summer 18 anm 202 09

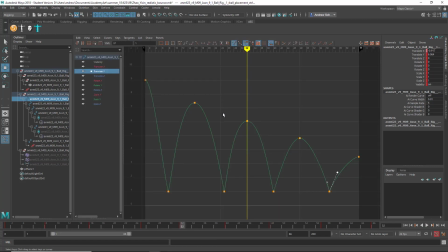Maybe the last two bounces could lose their height a little faster, or overall we could just kind of, and then maybe the length of these could decrease too, length of time as these get shorter,
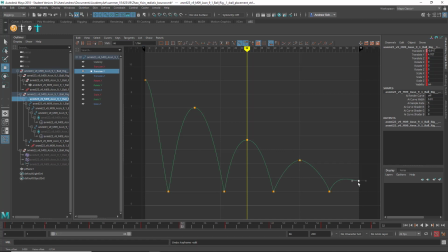especially this last one. Then yeah, let's just move some of these back a bit.
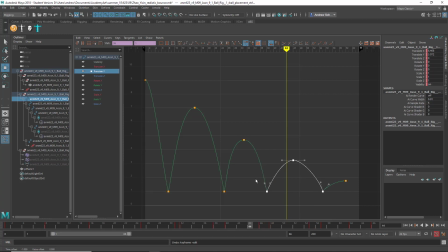See if you like that any better.
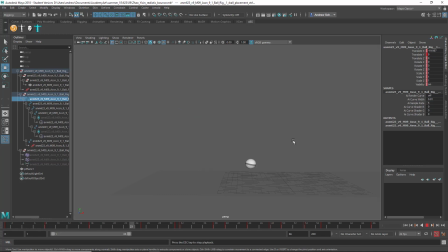Just have to add some more rotation at the end there. I think I like it better with the bounces getting a little shorter and faster. Could even go further with that. And then on the rotation,
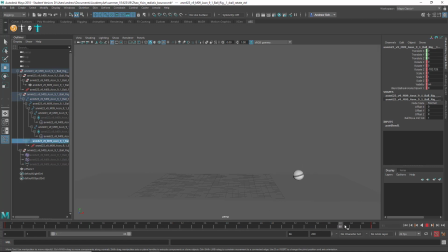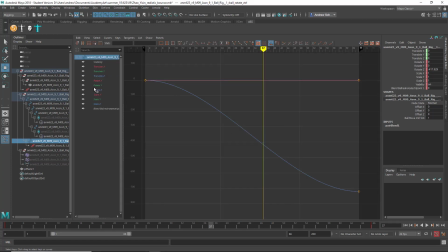see, if the ball's not going to slow down, then this can't slow down, so that would need to be linear.
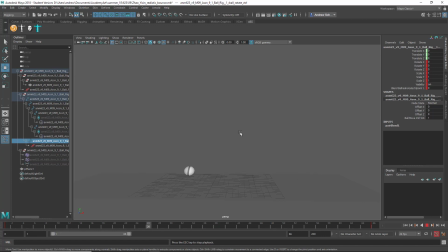That's better. And you could also slow the ball down. So if you wanted to make that,
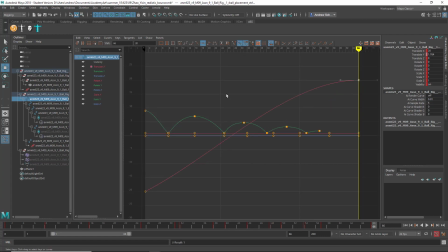so, if we wanted to make this flat, then we could also make the rotation flat at the end there, and that could slow down together.
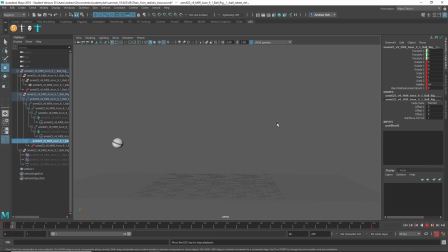Yeah, that feels a little more natural. Okay, so a few improvements.
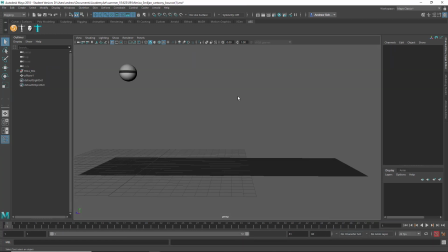Okay, this is Smiljan. Alright, so you've got the squash and stretch looking good. I think there's an issue with the Y curve.
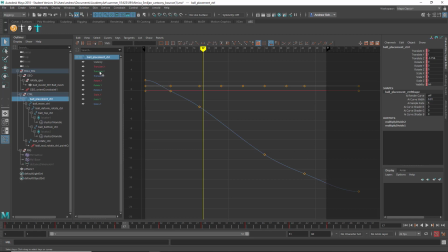Seeing a lot of the... Where's your... Oh, here. Okay. Yeah, let's just isolate that. And you can see it right away that how they kind of slow down at the bottom. Like, let's just zoom in on one.
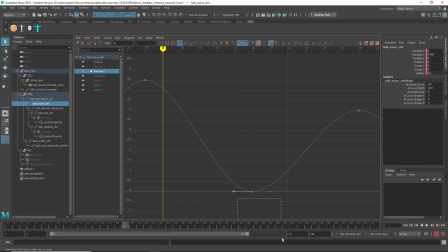See how that should be... first of all, all the bottom ones here should be broken like that, and I can just try to do all these at the same time,
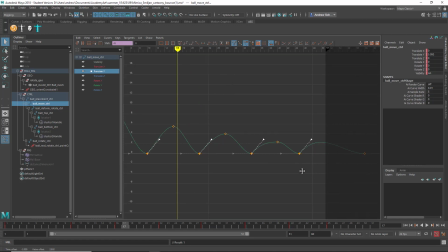like so, and then
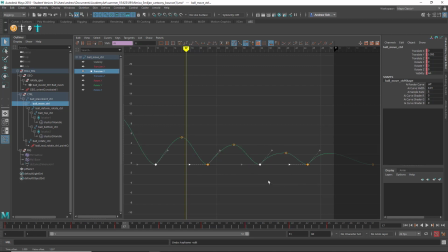try to do all these at the same time. Whoa, that was bad. Alright. Just do one at a time. It's getting annoying.
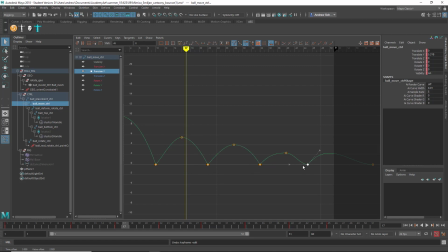So, yeah, clearly this part didn't get really done. Oh, and that last one's weird how long that is. Maybe that one doesn't
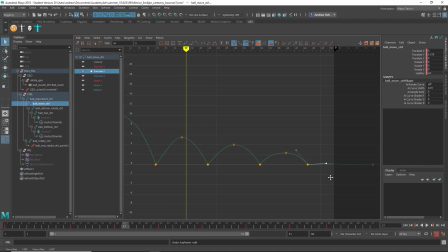go up. It's flat there. I don't know.
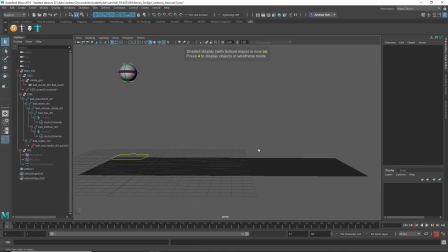Yeah, it looks much more bouncy now. Okay, so that's the main thing. There's probably some other stuff you can fix. Probably some of that forward momentum is a little bit uneven here.
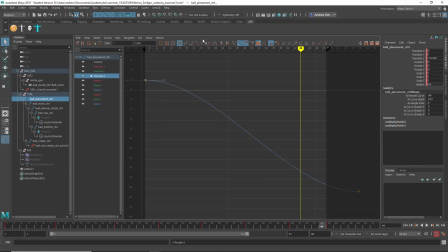I might take those out and make this first one linear. And if you want, you can slow down at the end. Maybe not quite so much, but